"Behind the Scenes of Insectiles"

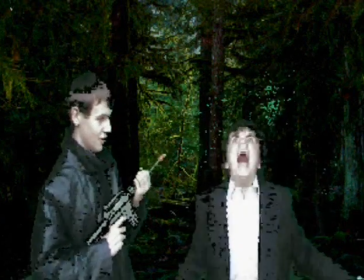Like with my creature, we had to stretch out the size of the JPEG image.
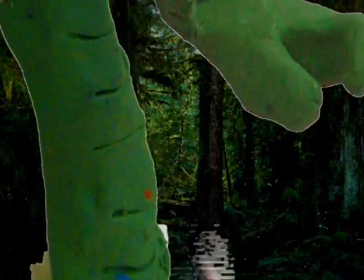I think it was JPEG, or if it was PNG, but anyway, what we did is we added the green screen effect on,
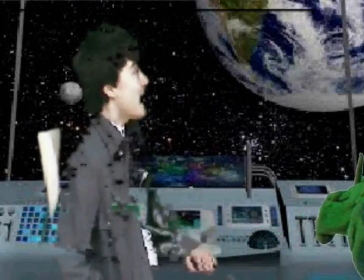then we made the size bigger to make it look like if it was squashing an arrow and the character was playing,
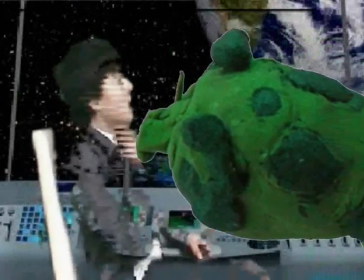or attacking someone, smashing the head through and attacking Richard or whatever, pilot.
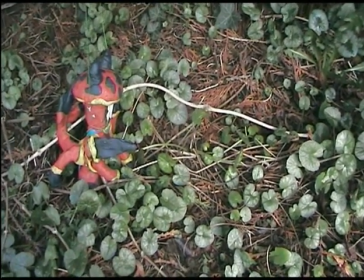And there was one scene in the movie where we didn't need to use any of these effects,
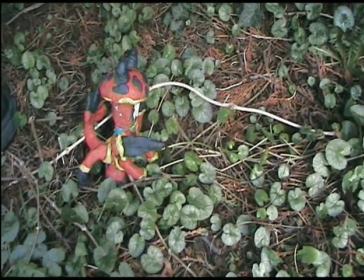and we just got the creature basically to make it look like in a forest area, and filmed in one of our gardens outside,
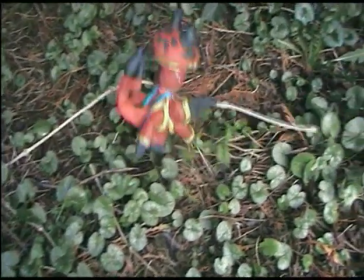and just filmed it going along. And it did fit in with the movie because it was a jungle area.
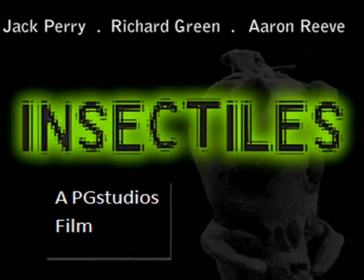So yes. So it's the end of the behind the scenes of Insectiles and how we made this brilliant movie, narrated by me, Jack Perry, who plays Arnold, and Howard Hayward. Now, we hope you go and watch this movie that just took us a long time to make.
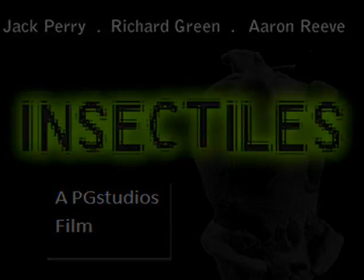Or...
You're terminated! 1, action.